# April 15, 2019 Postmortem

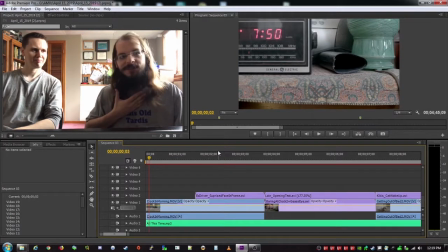Why are we here? What are we doing? I'm Paul Germini. I'm Patrick Scahill.
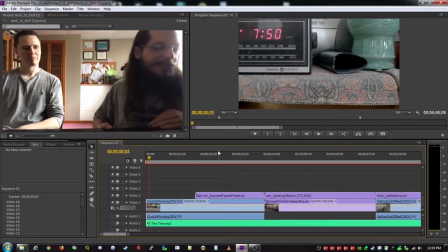And what's the purpose behind this? So the purpose behind this is to give a technical overview of what we have done on this April 15th project. And I'd like to walk through each clip and sort of describe my thinking for it but before i
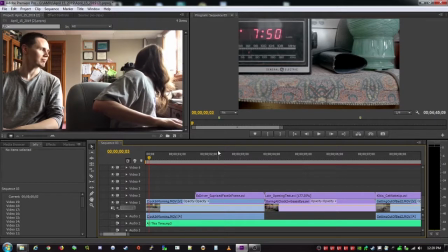do that i have the original write-up i did for this project
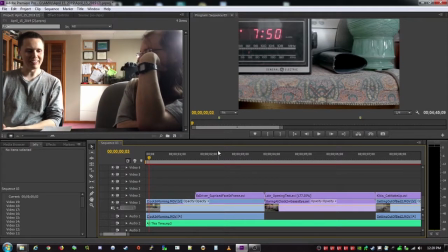uh so this is the brainchild of paul here and he uh came up with the storyboard and uh played the the lead role and did all the editing i was just a man behind the camera who got all the live action scenes taken care of yeah i'd say that's a pretty good summary
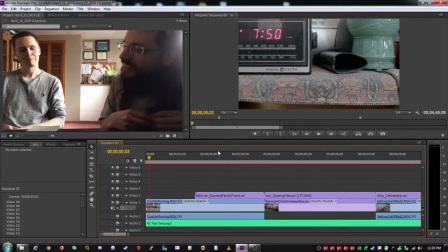yeah so so yeah so originally i was thinking that this would be um sort of the focus would be as if i
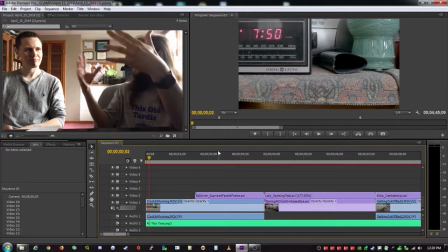was making an amv and couldn't figure out what to do so i would walk around outside
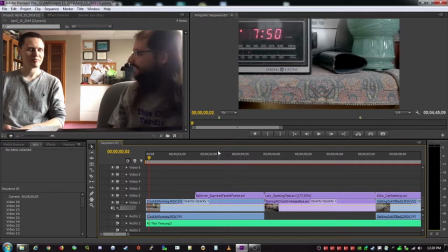and we'd see all the clips and i would become inspired so that was what i wrote up uh i think like a year before we did this oh my goodness we shot it over the i looked
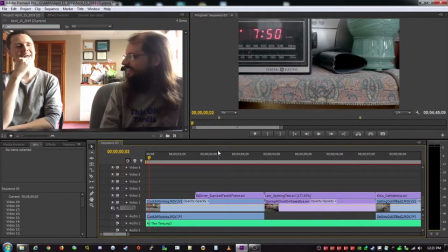at the video yeah august 25th okay yeah i thought it was over the summer there i remember some hot days and we are in april now so it took it took a lot of time but when did you have this in picture lock when did you when did you start submitting it um
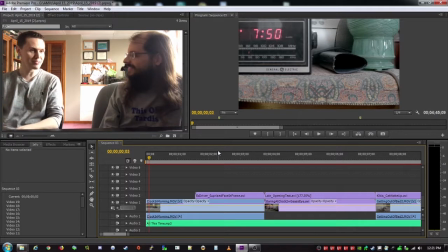sometime in february okay so yeah six month turnaround time yeah you know efficient efficient speed
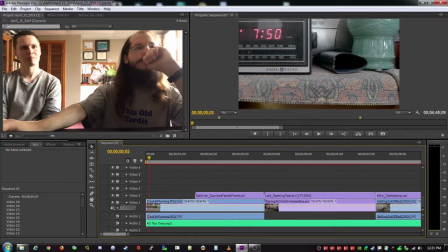so what we're looking at the video so this is the very first shot with the clock i know we filmed some shots in
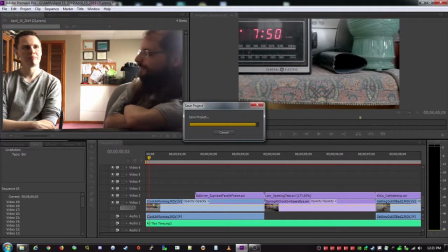we filmed some shots before it I never liked those early shots okay even I
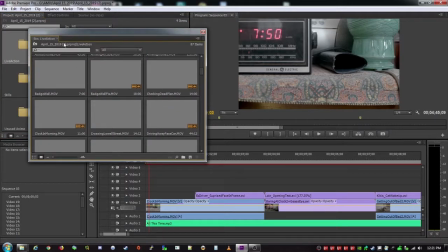know we had some shots of I think it was the Gundam
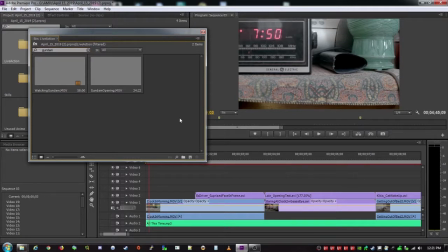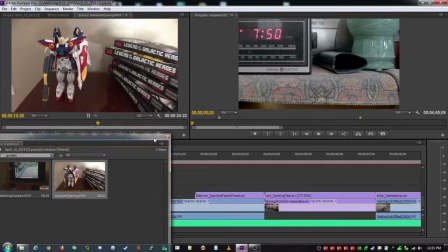yeah we had this Gundam opening shot it was okay but I think it really set the stage as well as i had hoped and
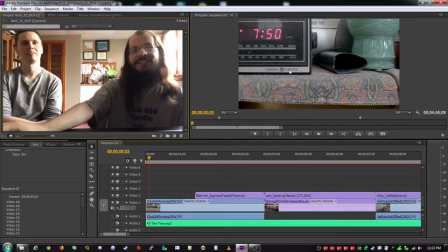i think with the with the clock i think it sets the time static
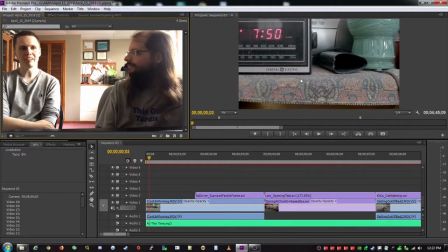shots are always sort of a tough sell we sort of accept them as establishing shots but they don't really do much more than that um so if you just had had the gundam and then didn't do anything else with it it would have fell out of place compared to the rest of your video but you kind of snuck some things into this shot if i remember correctly so
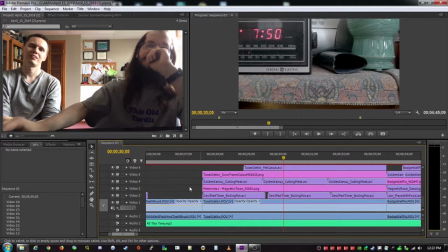yeah so the very first shot is actually this um oh gosh you will now see me struggle with adobe premiere
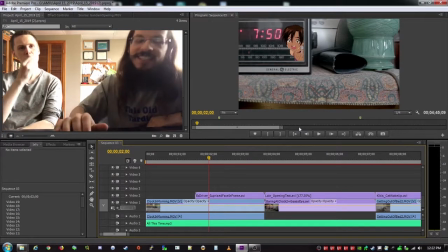yeah it's actually this character from x driver which i guess is sort of strange because x driver is just okay but